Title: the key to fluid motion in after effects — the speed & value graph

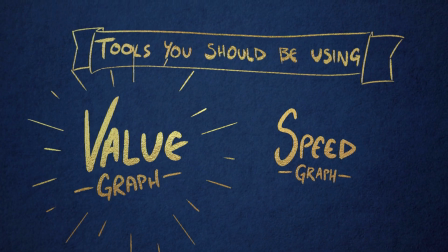If you're after fluid motion in After Effects, the value and speed graph are two of the most important tools you should know.
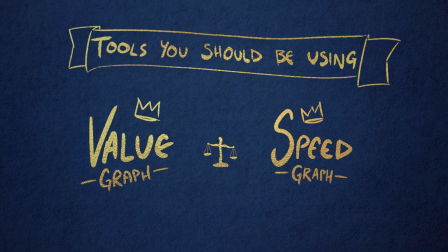So today I'll show you how they work, what they each bring to the table, and then I'll jump into a demo and show you how I'd use them together in a real project.
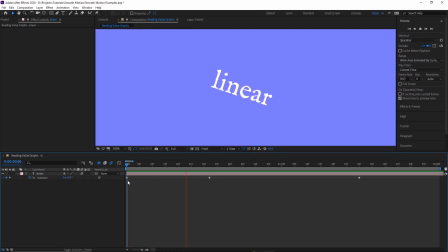All right, so here we have a text layer rotating from 0 to 45 degrees, then back to 0. Just some regular linear keyframes looking real trash. To check out the value graph, we're going to click the rotation, and then over here we're going to click the graph editor button.
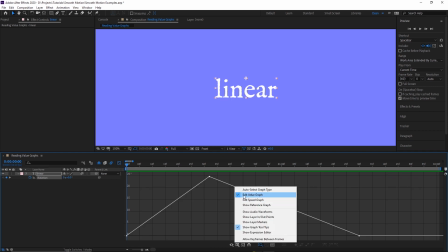Then down here, just make sure you have the value graph selected. So this is it.
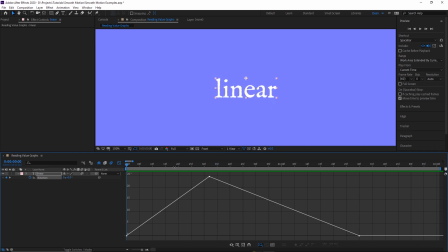This is where the magic happens. Well, not yet, because linear keyframes suck.
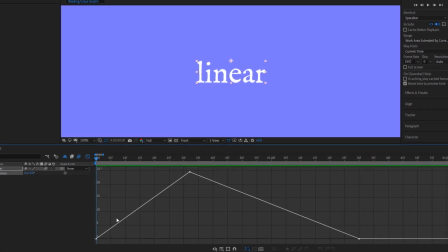Over here on the left, we can see the graph showing us rotation degrees over time, so it's looking exactly how we'd expect it to look, since linear keyframes move at a disgustingly constant speed, so the motion between the keyframes are a straight line. So let's go ahead and fix that, and also make the value graph useful at the same time.
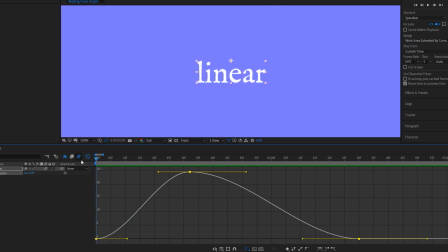So we're going to select all of our keys, and then hit F9 to ease them. If you didn't already know, easing makes the motion accelerate out of a keyframe and decelerate before it hits the next one.
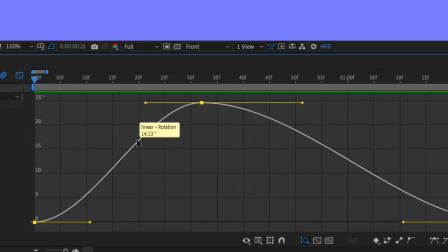And we can see that on the graph as well, because instead of just being a straight line from keyframe to keyframe, it rounds out near the start and end and becomes more flat.
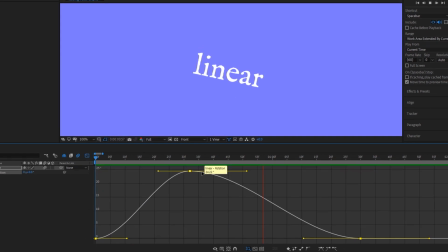Now that we've eased the keyframes, we can actually get into what makes the graph so powerful. When you select a key, you'll see that two handles appear on either side of it, and these handles actually let you control the motion's curve from keyframe to keyframe. This gives you an insane amount of control over how your motion looks and feels. Like, it's a game changer.
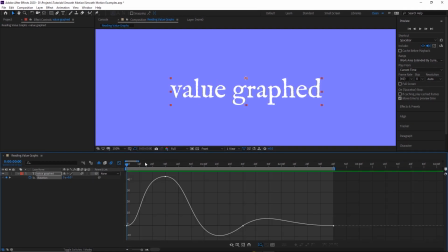And here's an example of what I mean. With just four keyframes, you can create a really clean looking swinging motion. Let me just quickly take you through how I made this curve. This initial peak right here is just a regular eased keyframe that I made wider by dragging out the left handle. If I turn it back into a regular eased keyframe, you'll see that the motion still works decently.
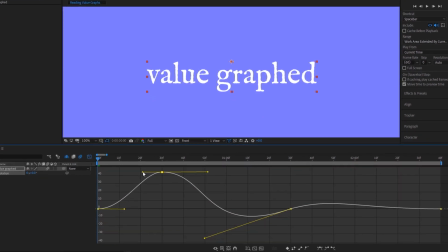So why did I even bother dragging that handle out? Well, by dragging it out to the left, I essentially gave the motion more time to decelerate before reaching 45 degrees. And I did that for two reasons. Now, the rotation stays at its peak just a little bit longer, and that makes the text feel a little bit heavier. And also, it made the top speed of its windup faster.
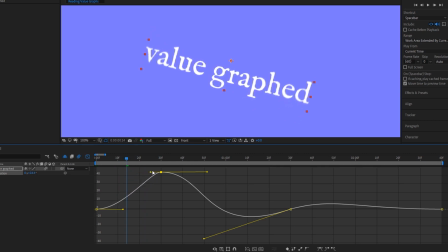If I were to drag this handle all the way in, I would remove the deceleration, but I'd also make this line a lot less steep.
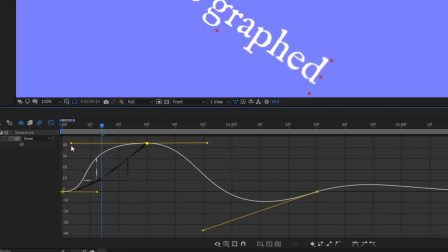Notice the difference in time it takes to go from 10 to 30 degrees rotation.
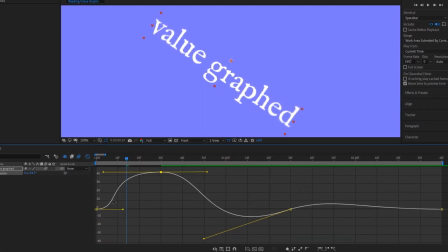So here the motion's telling us it's going to accelerate, get pretty fast, and then have a long time to decelerate. And again, all the way in, it's telling us we're going to accelerate into motion and stay roughly the same speed, which is a lot slower because the line's less steep, and then it's not going to decelerate.
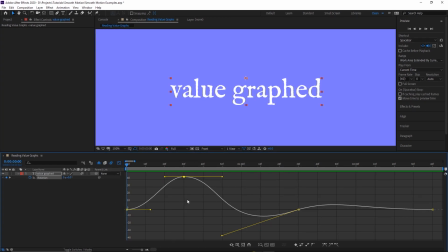So the reason why the graph was helpful for this portion is because by dragging this handle out, it gave me a faster initial windup, smoother deceleration towards the peak, and it helps sell the weight of the text better by lingering on the peak longer. Now let's move on to the next keyframe, the one that controls the overshoots.
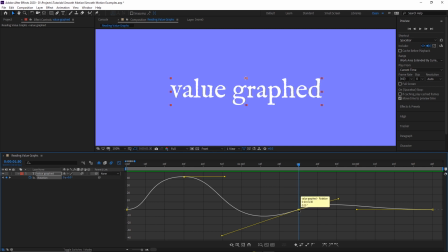You might be wondering why I have a keyframe in the middle here instead of doing this technique on both of these overshoots. Over time, I just found that it's easier if you let the keyframe handles do the actual hard work of making these curves themselves,
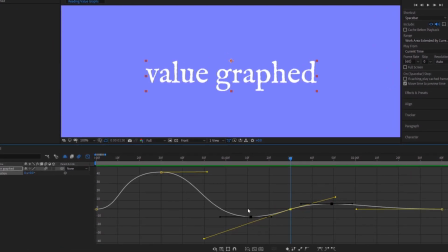rather than you having to create keyframes here and here, and then having to adjust four handles to create the motion you're looking for.
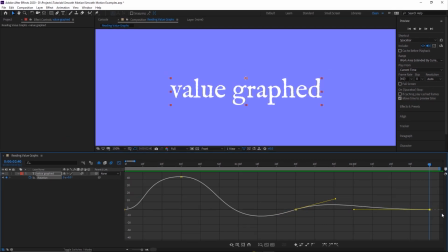Now for the last keyframe, I just dragged this handle out a bunch to have a nice smooth deceleration. One thing to note here though is that I held shift when I dragged this handle out so that I didn't accidentally drag above or below. If I did do that, I would be creating small over or undershoots that would ruin the deceleration of this ending curve.
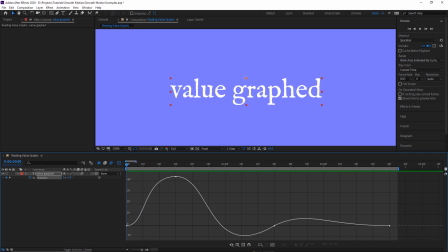If I were to add another in though, I wouldn't be using this last keyframe to do it, because while the motion coming into this last overshoot would be pretty smooth, I'd be guaranteeing an abrupt end. Instead, I would just add another keyframe in, maybe right here, and then I would make this my deceleration ending one.
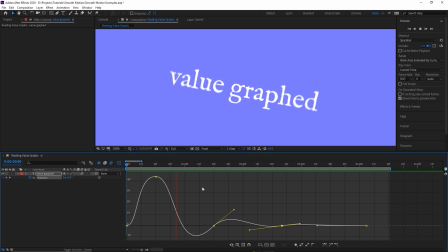And here this would be the new overshoot. Okay, we spent enough time on the value graph, so now let's get to the speed graph.
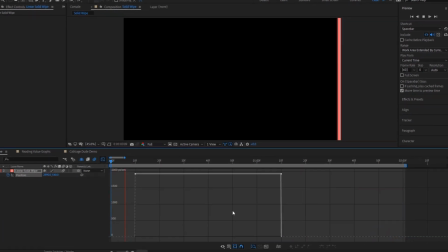The speed graph is a little less intuitive to read, but it's actually really useful as well. Here we can see if we pop in some linear keyframes and take a look, we have a big, dumb line.
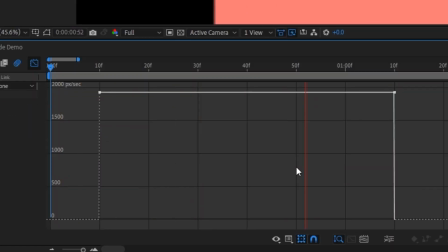But on the left of the line, you'll see that we're no longer working with values, we're working with speed. So here we see the linear keyframe is performing exactly as expected, it's exactly as disappointing as we knew it would be, and it's moving at a constant speed the whole time.
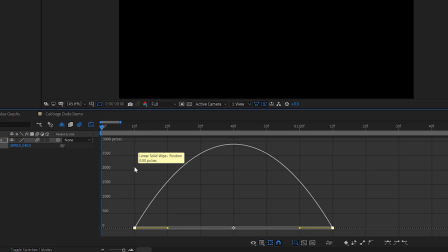But if we go ahead and select our keyframes and then hit F9 to ease them, we see that this also tracks.
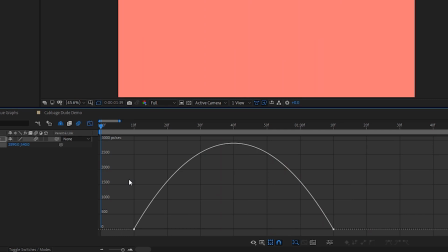We know that eased keyframes accelerate and decelerate out of motion, and here we can see that the start and end speed are both zero. The go-to move for me is usually to pop open the speed graph and drag one of the handles depending on how I want the motion to go. If I want the motion to start fast and then slow down, I'll drag the handle on the right to the left. You're kind of just offsetting when the peak of the motion happens.
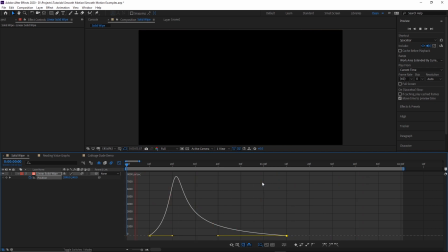And by dragging that peak to the left, we're making it accelerate a lot faster and have plenty more time to decelerate, so it looks really smooth. This one handle technique is so powerful because it gives your motion a lot of character and it's just ridiculously easy to do.
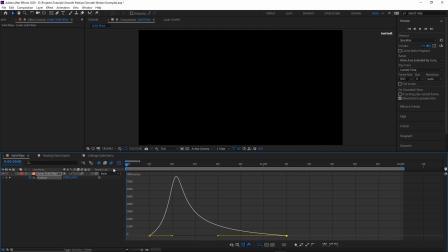If I'm opening the speed graph instead of the value graph, 90% of the time it's because of this. And also depending on how far you drag that handle, you can make it a lot more subtle if you want to.
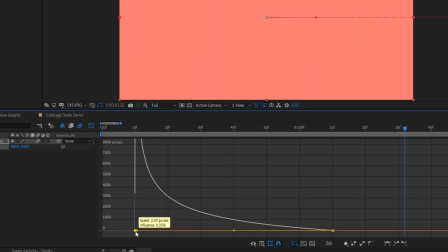If you want to take it a step further though, you can drag both of the handles in the same direction. Since I dragged both handles to the left here, I'm getting really, really smooth deceleration, but the start is just jarringly abrupt. I recommend not really going this route unless you have something in your head that's really specific and you know you want the motion for,
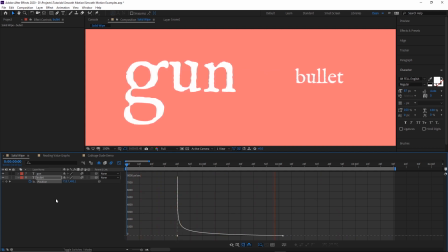like a bullet leaving a gun. Well, actually, that doesn't work because it wouldn't slow down like that. I mean, like, I guess a bullet leaving a gun and entering Jell-O, maybe.
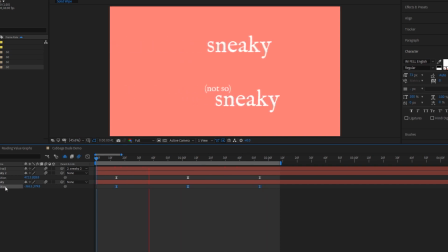One way I do actually use it, though, is if I'm animating something on or off screen, because that way I can hide the abrupt part of the motion. For the example up top there, the abrupt start and end is covered by the fact that it's out of frame anyways, so you just see the smooth part.
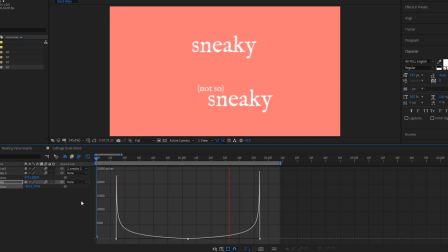And like for the bottom example, it doesn't look bad or anything, but if the motion doesn't warrant the look of something snapping into place, probably don't go with it. But if you do want a snappy look, there you go.
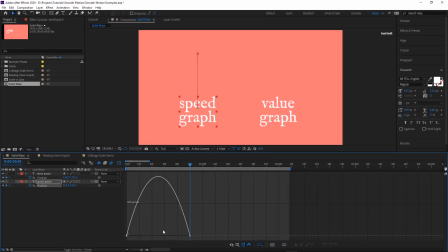And you can get the same motion with the value graph too, but the only difference is with a speed graph, you're dragging one handle, and with the value graph, there's a few extra steps involved.
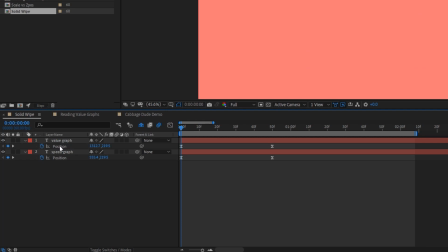Because the value graph can only deal with one dimension at a time, if you got something like the position or the anchor point that has two dimensions or more, you have to separate them first. After you separate them, you just have to adjust both of the keyframes' handles. So I mean, it is doable and it is pretty fast still, but the speed graph's just faster.
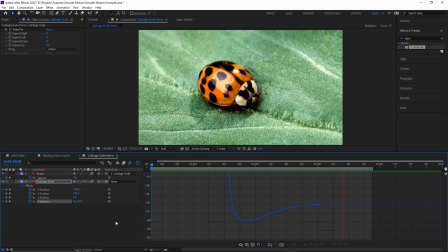Alright, so now let's get to a proper demo because I want to show you how I actually go about using these graphs together instead of just explaining how they work to you.
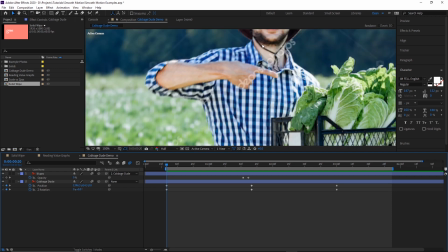So to start off, we have this nice little cabbage farmer guy, you know, pointing to his prized cabbage,
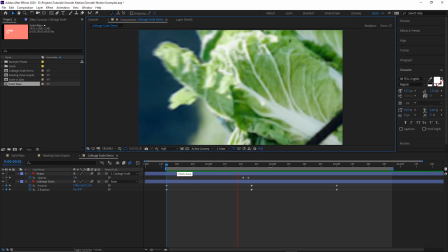or so you think, but what he's actually pointing to is his pet ladybug, and we want to show that in an interesting way.
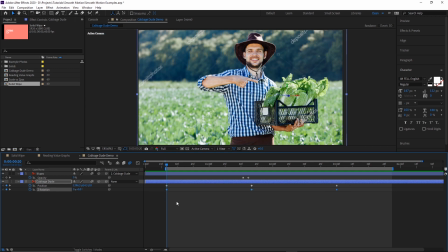So the first thing I'll do is just go in and delete all of the rotation keyframes, so it's easier for us to focus on the position motion for now.
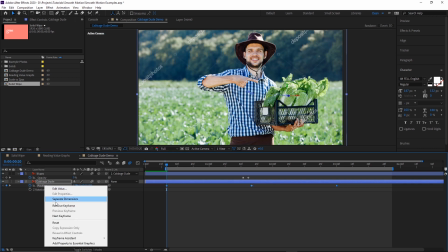And we already know we're going to be using the value graph later, so I'll right-click the position and separate the dimensions right off the bat.
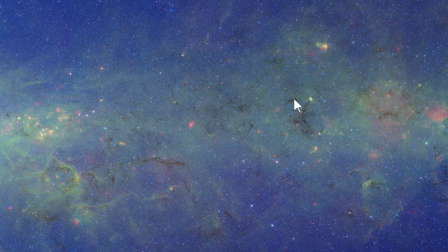Now, you may have noticed that this is a 3D layer, and it's because there's this weird behavior with scaling in After Effects, where if you animate the scale of something to be really big,
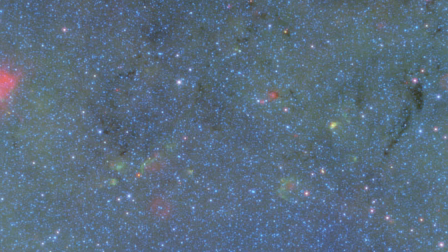like over 300%, you'll notice that the bigger you make it, the slower it actually looks like it's growing.
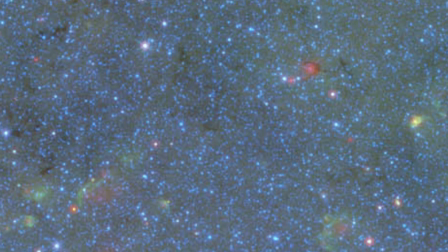I have no clue why it works this way, but I do know how to get around it.
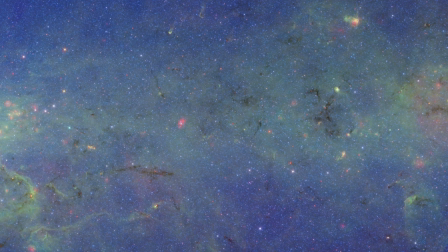If you make the layer 3D instead and just animate the Z position to get closer to the camera, you'll get exactly what you're looking for.
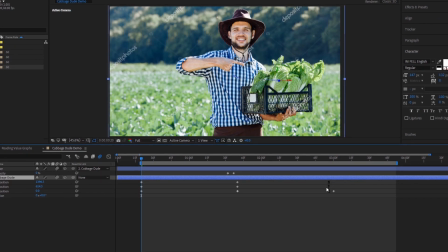Anyway, so now that we've separated the dimensions, I'm going to delete the last keyframe on the X and Y positions because they won't be overshooting like the Z position will be. Then we'll grab the first keyframe for all the positions and head over to the graph editor.
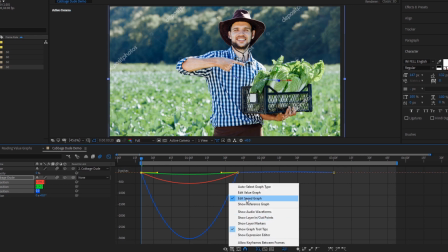Since I want the whole motion to start with a slow zoom that gets faster as it goes, we can just use the speed graph's one handle technique to get us most of the way there. Now after that, I'd pop over to the value graph and add the final touches for the position.
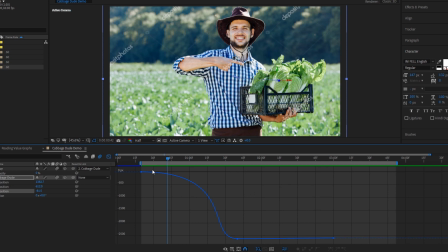But looking at this, we're going to have a real hard time adjusting the graph because that initial zoom was so huge that we can barely see the value changes for the bounce back.
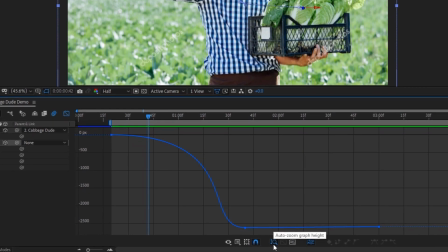This button down here is the reason it's hard to see, so if you ever face the same problem, this is the easiest way to handle it. What you need to do is keep auto zoom on, then using this top bar up here, adjust what's visible on the graph so that just the portion you want to see is there.
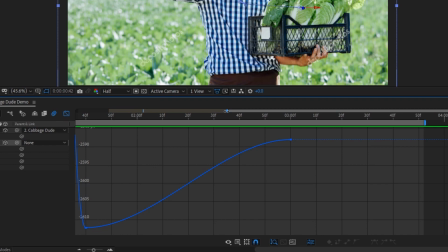The auto zoom should be scaling it so that it's a lot easier to see now, and then once it's a good height, disable the auto zoom, and then use the same bar to reposition the view.
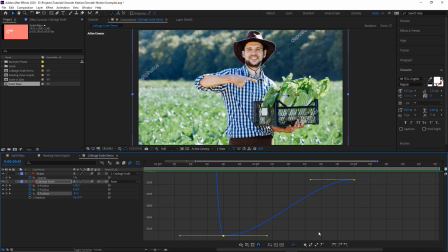Alright, so now we can actually design the type of overshoot that we want. What I'm going to go for is something that's sort of elasticy, and it's going to linger on the overextension before pulling back.
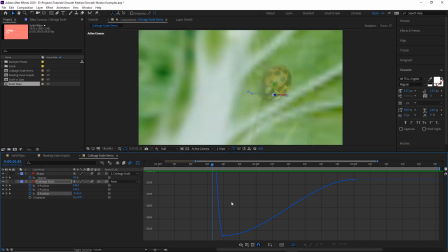So just by looking at the graph, I can tell that this motion isn't happening organically here.
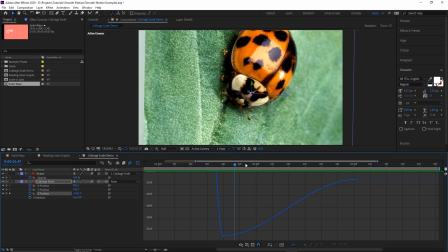It's kind of heading down to that overshoot point and then more or less heading right back.
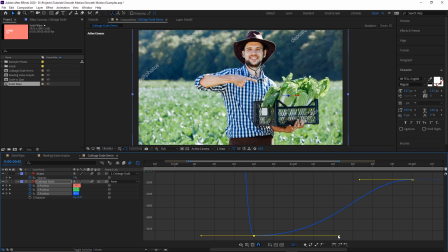So what I'm going to do is I'm going to select that overshoot keyframe and drag out the right handle so that the acceleration out of the overshoot takes longer.
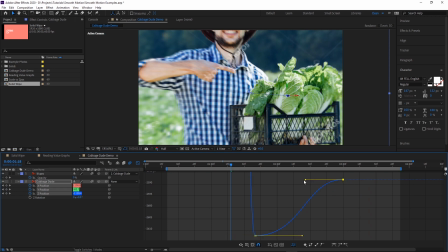And now I'll select the last keyframe and just drag that handle out too so that it decelerates as it gets to its proper position.